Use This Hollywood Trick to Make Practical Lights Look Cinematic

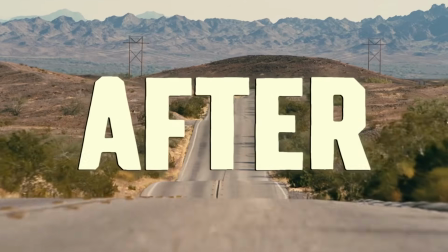After watching one battle after another, I noticed something about the way they use practical lights.
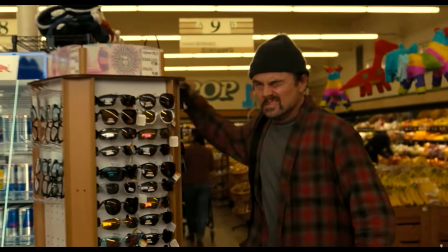Whether it's a lamp in the living room, fluorescent fixture in a grocery store, or a neon-lit phone booth, the practicals aren't just decorating the frame.
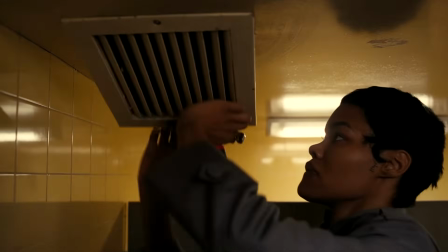They're often driving the entire exposure strategy. They're building the image around the practicals. In this video, I'll show you how to use exposure to shape practical lighting by lowering the environment around it, giving you greater control over the mood, depth, and visual hierarchy of your image.
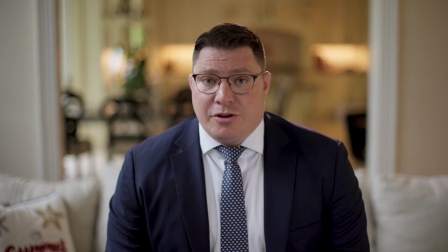Whether you're shooting narrative film, documentaries, interviews, corporate videos, commercials, or even YouTube content,
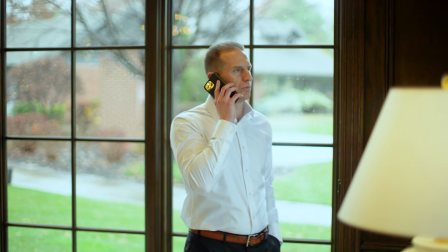these principles can help you create more cinematic images using the practicals and windows already available on location. Let's dive right in.
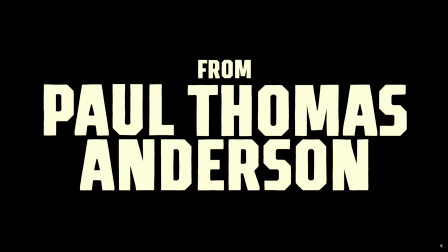One Battle After Another is directed by Paul Thomas Anderson and photographed by Michael Bowman, featuring an incredible cast,
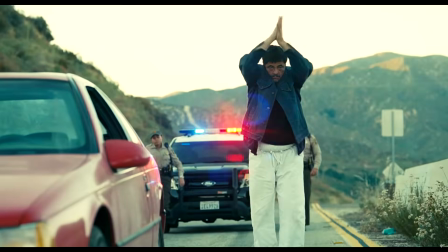including Leonardo DiCaprio, Sean Penn, Tiana Taylor, and Benicio del Toro, just to name a few. Well, while watching the film, I just kept noticing a pattern in how they use practical lighting. By lowering the overall exposure level, exposing for the practicals, balancing the color temperature, and selectively bringing back key areas of the frame, they're able to amplify the impact of practicals and use them to shape the mood of a scene. Let me show you what I mean.
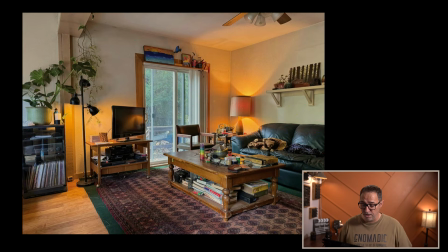When you look at this behind the scene shot of one of the scene of One Battle After Another, you right away notice those practicals are very, very bright. And those are not your typical light fixtures. Yeah, I don't know about you guys, but when I turn on a lamp in my living room, it doesn't look like that.
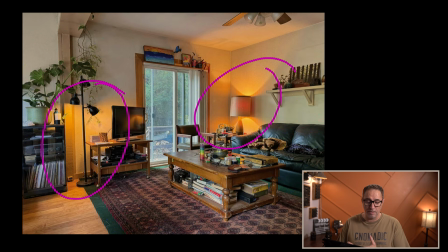And that's simply because they were able to replace those light bulbs with something that's a lot more powerful in order to augment the effect of practical lighting. But if you look at the actual scene,
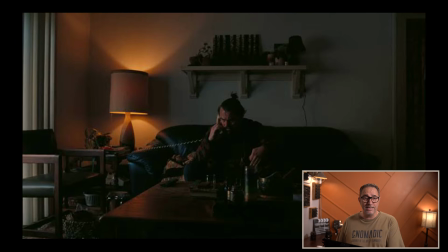it's really how low the rest of the scene is that makes this practical stand out this much. But when you don't have control over that lamp, the only way to make that lamp stand out and have an effect,
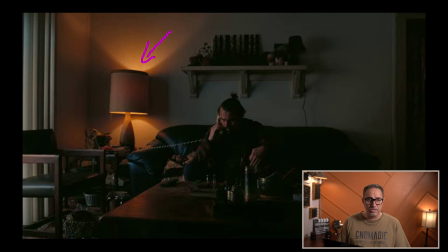have an impact on the overall mood of your image is by lowering all the levels in the scene. And that way, that bright point become even brighter because you made everything else look darker.
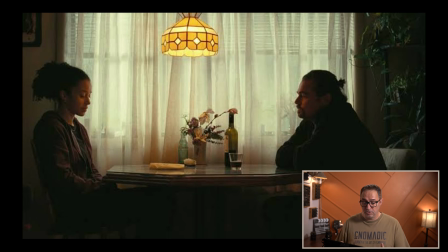In this scene, they use the exact same strategy where we have the practical in the middle. Look at the levels all around in the frame. Everything is lowered down in order to then make that practical look even brighter. And then they place strategic lights in order to control levels on the talent, right?
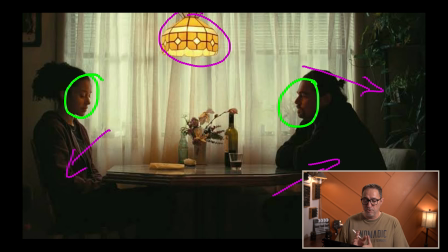The other interesting thing in this particular frame is the color temperature, because now you have mixed color temperature between the window and the practical. And they use that at their advantage to, again, drive the mood and the tone of the image.
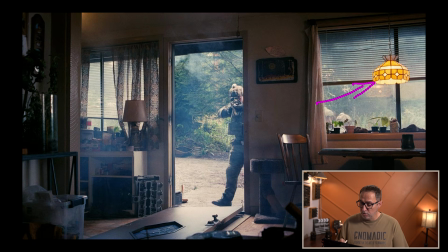In this scene, we can see the same table, the same practical that we just looked at. And now we can really see the effect of white balance, of color temperature, because it's obvious to me that they adjusted their color temperature, their white balance on the camera to bring out some of the warmer
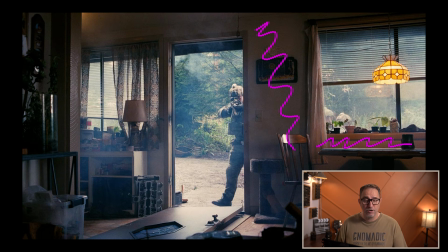tone in the scene to make this practical even warmer. And we can see that because outside it's starting to look a little bluish. And I think it plays the contrast between the blue and the orange, make the inside of the house feel even warmer than it probably is.
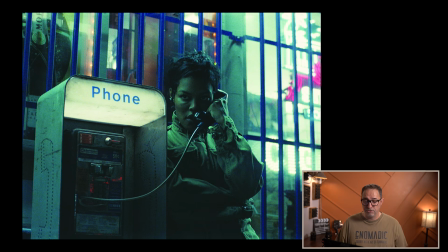Another example in this film that I thought was very interesting is this scene in by the phone booth. If I'm shooting this particular scene, I'm exposing for that phone booth. I'm exposing for this light. And I don't care if this blows out, right?
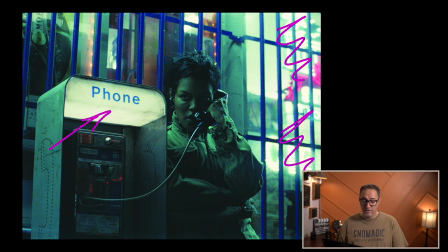And it's a little bit blow out. Those are the neon lights in the window. That's totally okay if those are clipping. What I want is I want this light, the phone neon light, to really be the focal point. And then I can use selective lighting to bring levels here.